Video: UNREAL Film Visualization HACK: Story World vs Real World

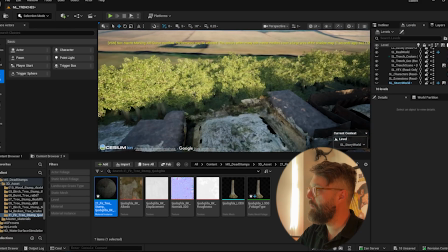746s
So, for example, if I come up here,
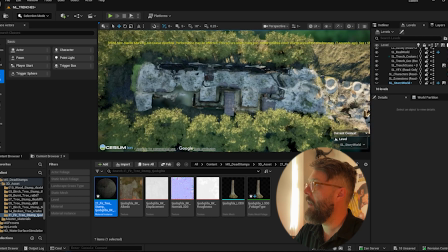750s
our story world includes this bit of, let's turn on Storyworld.
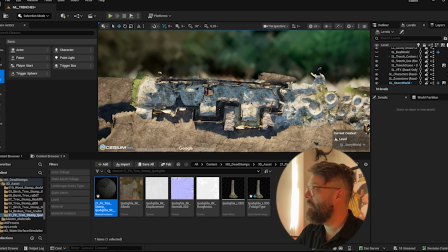757s
So our story world includes this bit of the trench here and all the way down here. That's our story world. And then when we come down here, this bit's actually
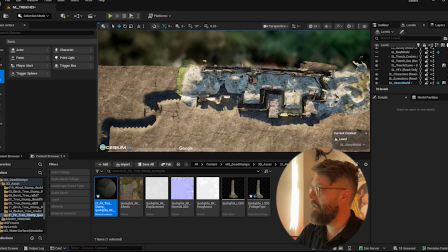770s
we come down here and into these bits. That's actually, we're going to double these for those.
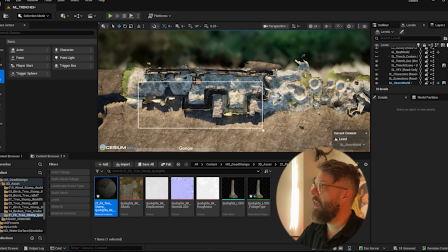776s
So effectively, this section here, this section is kind of going to go over here.
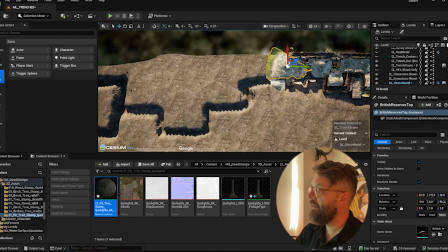786s
And so when our characters come down here, we're going to be filming them in here.
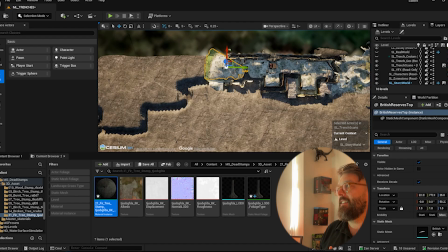790s
So there's a version of this where we could even go even further and say, actually, I'm gonna put all that stuff down there. But there's I explain why I'm not gonna
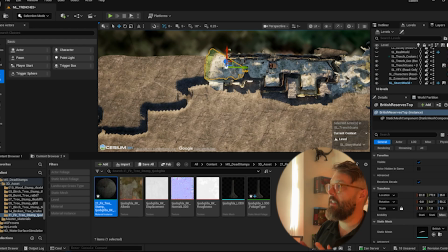804s
do that here, because the reason for doing this visit is to sort of start to get an idea of what it is that we're going to see on the day. And if I were to move those things down there, it becomes very conceptual,
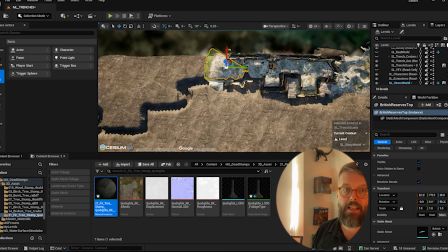818s
because actually I'm not going to be able to see what I see on the day if I put a camera in this area,
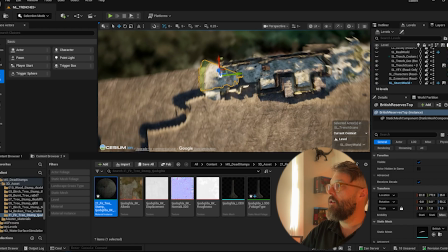824s
because it's no longer part of this kind of real world set. So really what this kind of real world story world thing is for is
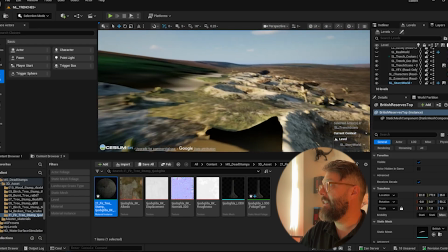832s
a direct, I mean, really, I think it's for when we're coming out onto no man's land.
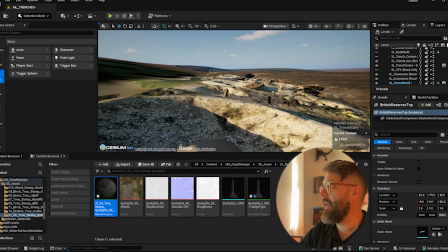837s
One of the main reasons for me doing it is like, if I'm here, what's that doing?
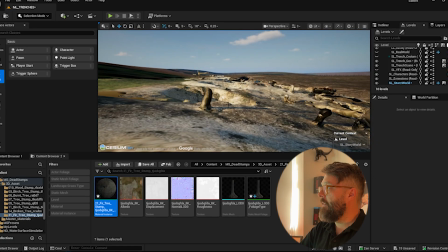842s
If I'm here,
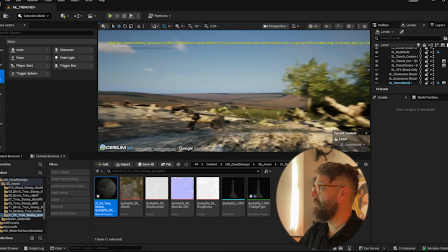845s
and this is what I'm seeing on the day, and actually there's a lot more trees to come as well, I believe, if I remember rightly.
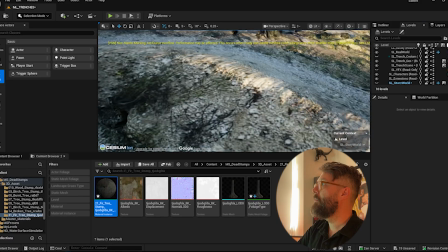852s
Yeah, the trees come all the way down here, right? So I just haven't added those yet. But if I'm here and I can see trees all down here, and I can see all this greenery and whatnot,
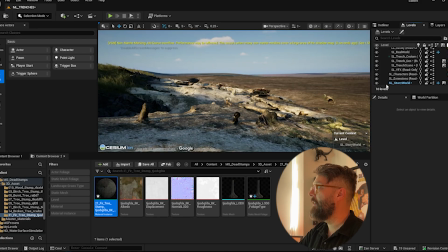861s
actually, I just want I want a reminder on the set on the day that actually it actually looks more like this.
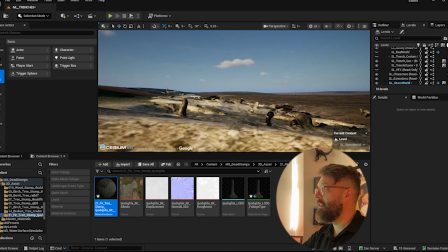868s
You know, this is what we're going to see in the movie. And so I just think there's in fact, you know, I mean, in an ideal world, to make it feel really World War I,
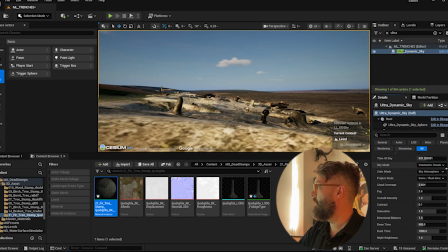883s
you know, we would go cloud coverage 1. Like that's
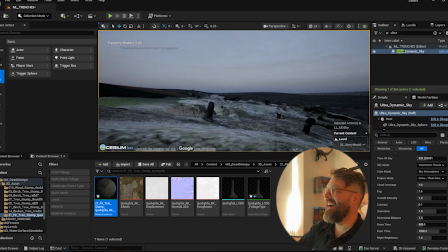892s
you know, in an ideal world, I think that's what it looks like, you know. Just this dense wall of cloud, very miserable, very grey.
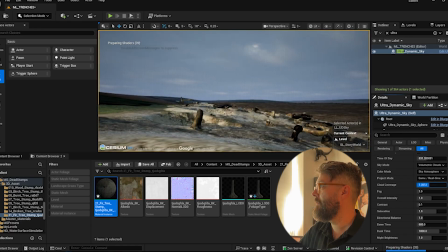900s
And we did that just by changing, remember, just by sliding this down, you know, reducing the amount of clouds in the sky, you know.
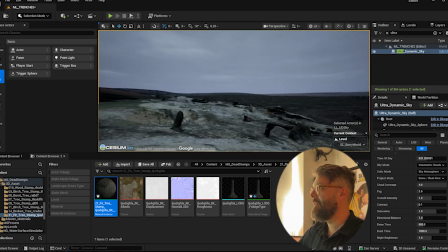911s
Yeah, I mean, I think that's a kind of ultimately what I want it to feel like.
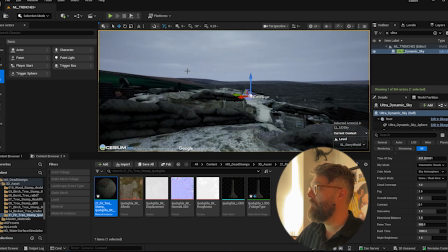917s
And so that's the idea of a story world and a real world, and they can kind of coexist in Unreal if you use your sublevels correctly. Hope that was useful. Let me know if it was, and I'll talk to you down the road.